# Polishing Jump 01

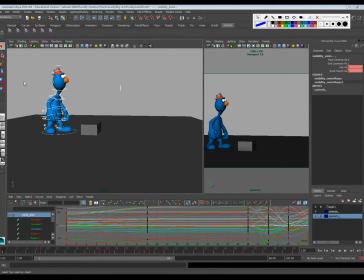Okay, so I'm going to continue forward working on this animation. Let's go ahead and look at where we were. Get that key, a little bit further push on the animation. So this drag as we transition in, up to there, down,
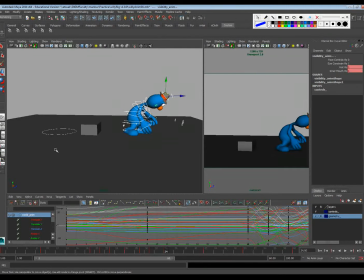overshooting, and that. So I'm still a little unhappy with how this transition is working. So I'm going to kind of just tweak around with it, kind of make the arc for everything just work a little bit better.
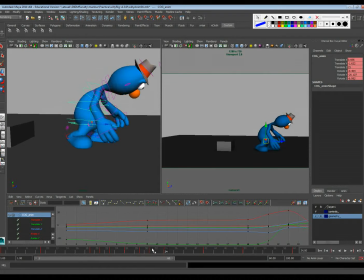So what I want it to feel like is it's kind of coming down, sinking in, and sort of pushing up. And so it's not really feeling like that to me. So I'm just going to kind of keep tweaking around on stuff. Maybe make it feel a little bit more like the head hasn't followed through yet.
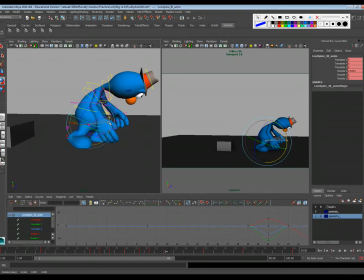This has also got some just ugliness to the pose, so try to see if I can clean it a little bit.
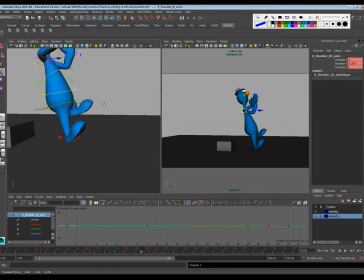So let's watch the arm. The arm's doing some weird things here. So let's sort of think about what it is we want the arm to do.
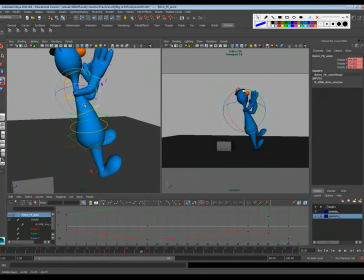And so we want the arm to kind of feel like it's sort of flipping downward,
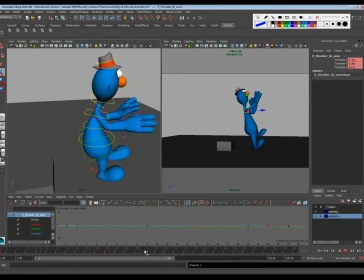dragging down like this, and then maybe, yeah, so what it's kind of doing, it's kind of hitting a wall right there, sort of stopping. So maybe that's part of what's missing. Maybe this arm needs to sort of follow through
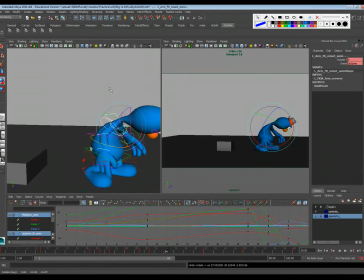backwards, like, oh, a bit more like, I don't know what's happening there when I do that, but so maybe a little bit more like this. And so if we step through this pose now,
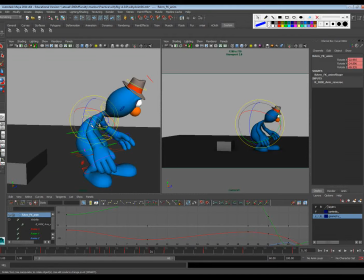maybe, so this is me just kind of troubleshooting the pose as they transition. Okay, so that pops back up to there a little too quick. So maybe what we actually have is
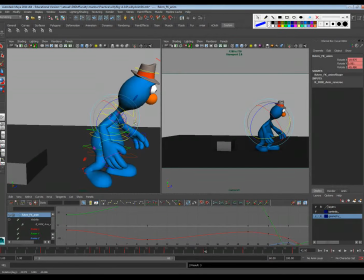the arm continuing to stay back even longer, and then it kind of comes up
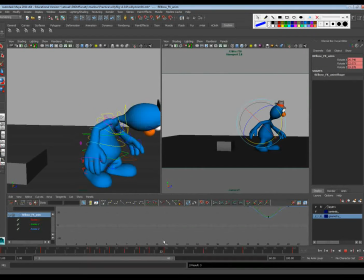toward the end. So if we look at it now, it's like it swooshes through and then kind of settles in at the end here, with a little bit of an overshoot too as it comes forward. Now this is something that I think needs a little work.
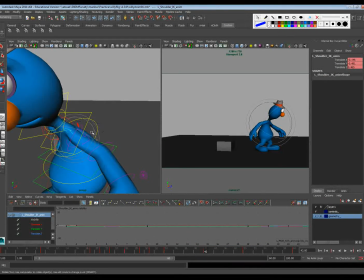It's got a lot of ugly stuff going on in the poses here, so
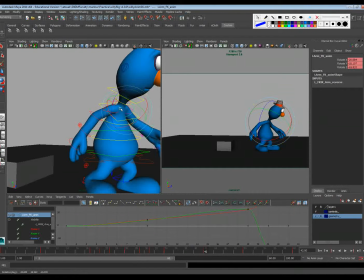right now I'm kind of just going through and cleaning them up and making sure that they make sense as to what is happening in the body.
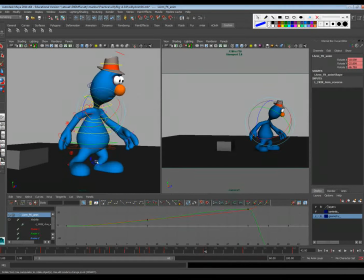So it's hitting there, and then maybe it's kind of doing an opposite thing. It's kind of coming back up. So maybe a little bit like this. So maybe I'll do a little bit more with the with this hand.
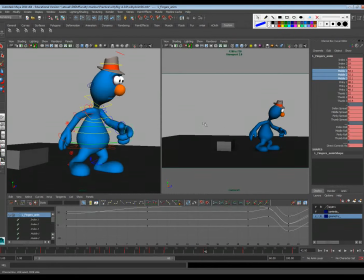Maybe a little bit something like this. Just trying to get a little bit of a different feel to this. Okay. And let's see how this is feeling.
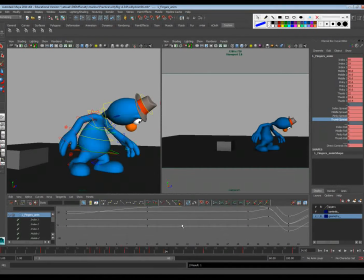So we need a little bit of something that kind of shows that in this pose, sort of shows the transition from sort of this up to this sort of back down. And so right now it just kind of feels a little bland.
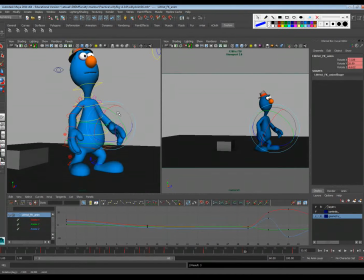So I think we can just kind of build a little bit of that drag into the pose as it kind of settles back.
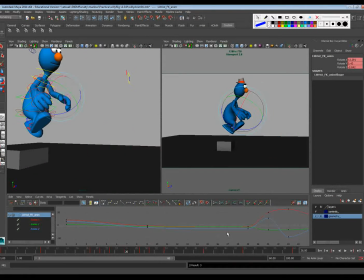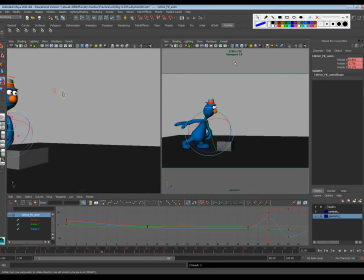Okay, so now if we watch this, I have a feeling it's going to feel a little bit better. I also want this to dip right here.
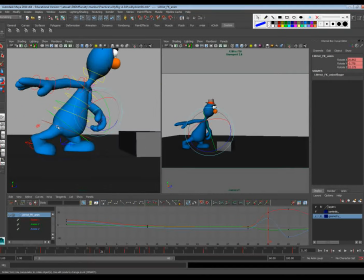Right now it's just kind of moving forward. I think I want it to dip down a little bit, like it's giving one last dip right before the launch.
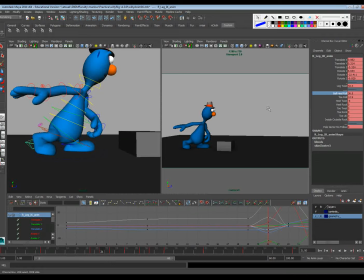And so we may have to roll this up on the heel a little bit more, and maybe even continue to squash them down just a little bit more. So what we'll end up getting is a little bit of a pop upward.
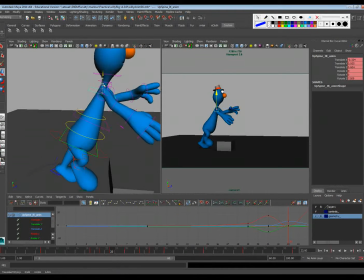I don't know if I could stretch that out just a touch more too. Just kind of exaggerate it.
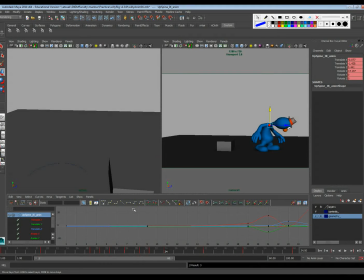Okay. So I wonder if what this needs, we're going from here to here to here.
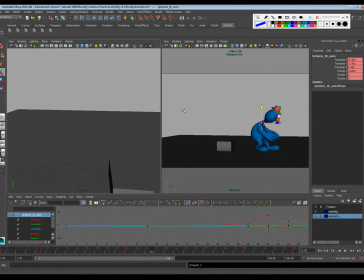I wonder if what this pose here needs is actually a little bit more drag in parts of the body.
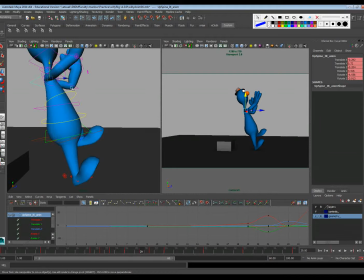So right now, we're going from completely stretched out, which I think we could even probably amplify a little bit more.
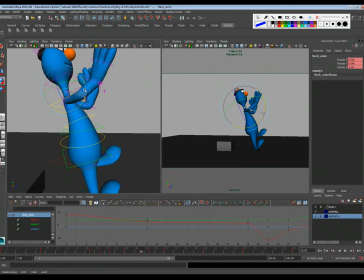Something like that. Some of this hand stuff is feeling a little, it's getting tangled up.
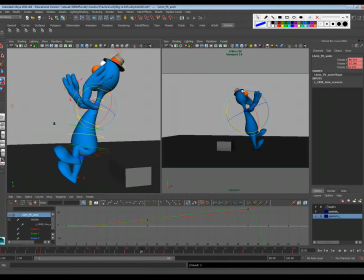Let me pause this and answer my phone. Sorry about that.
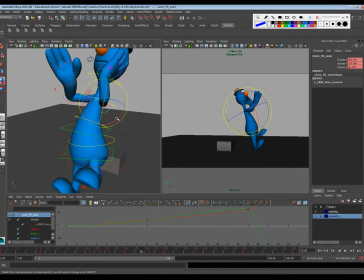Somebody wanting to know if I wanted a lower interest rate on my credit card. All I had to do was give them my mother's maiden name. And anyway, I'm back now.
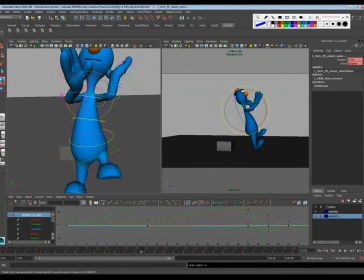Let's kind of worry a little bit more about this pose, make it feel a bit more natural and less obtrusive. Maybe a little bit of something like that.
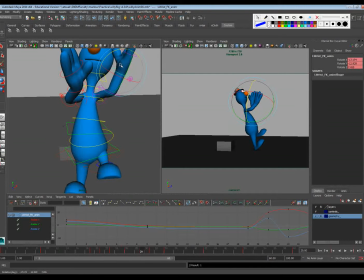Alright, so I'm just kind of playing with it and getting it, yeah, it's feeling a little better.
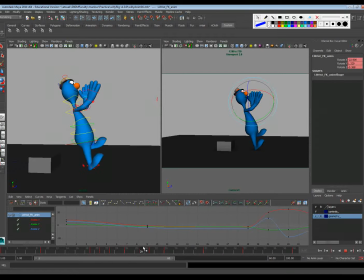Nothing says that the hands have to be in these like palm poses either, though. We could also sort of put them in fists or something like that.
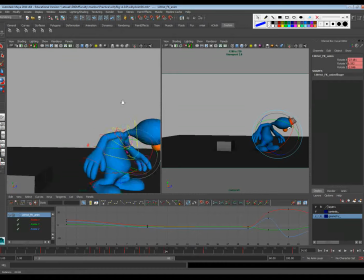I am unhappy with the way this neck is working, though, I have to say. It's just not what I want.
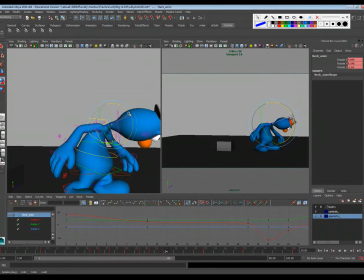A little bit more like that, then I can actually straighten the neck back up. Maybe pull the head up a little bit.
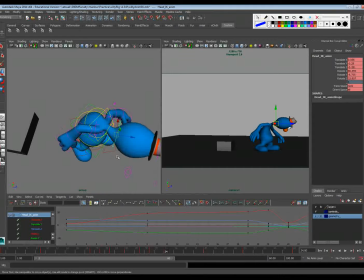Just acting weird. Getting some really inconsistent curves through there.
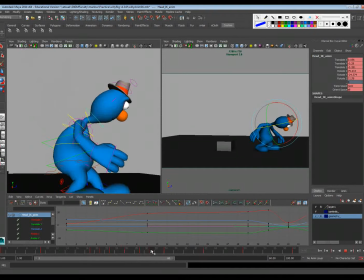So maybe something like that. Okay. So now back here, we're kind of starting to squash down here.
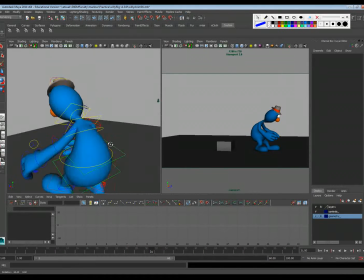But I think we can actually drag some of the upper body in this pose. So let's sort of rotate back here.
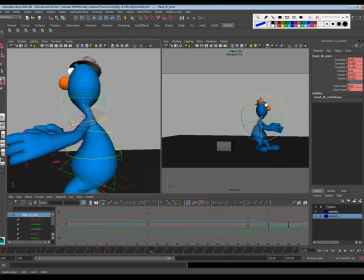Maybe a little bit more like this.
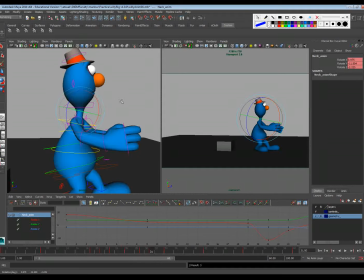This. And so what we're going to end up getting is a little bit more of this, like the head and the upper spine maybe are dragging behind a little bit.
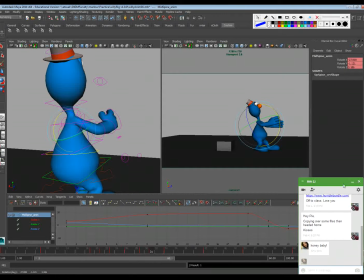So maybe something like that. Sorry.
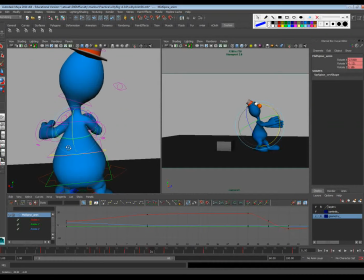And just going to make sure that's kind of clean on all angles.
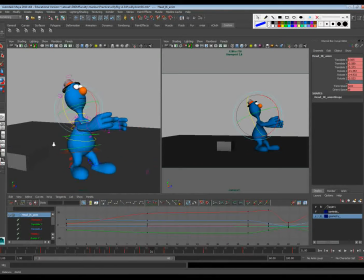Something like that. And now let's see how it plays.
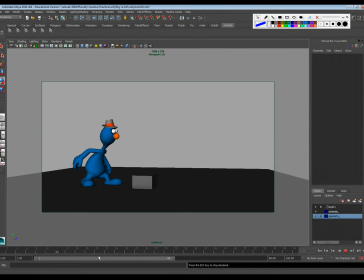Yeah, that's feeling better. Okay, so what I'll need to do now is kind of make the character take a step back here in this section.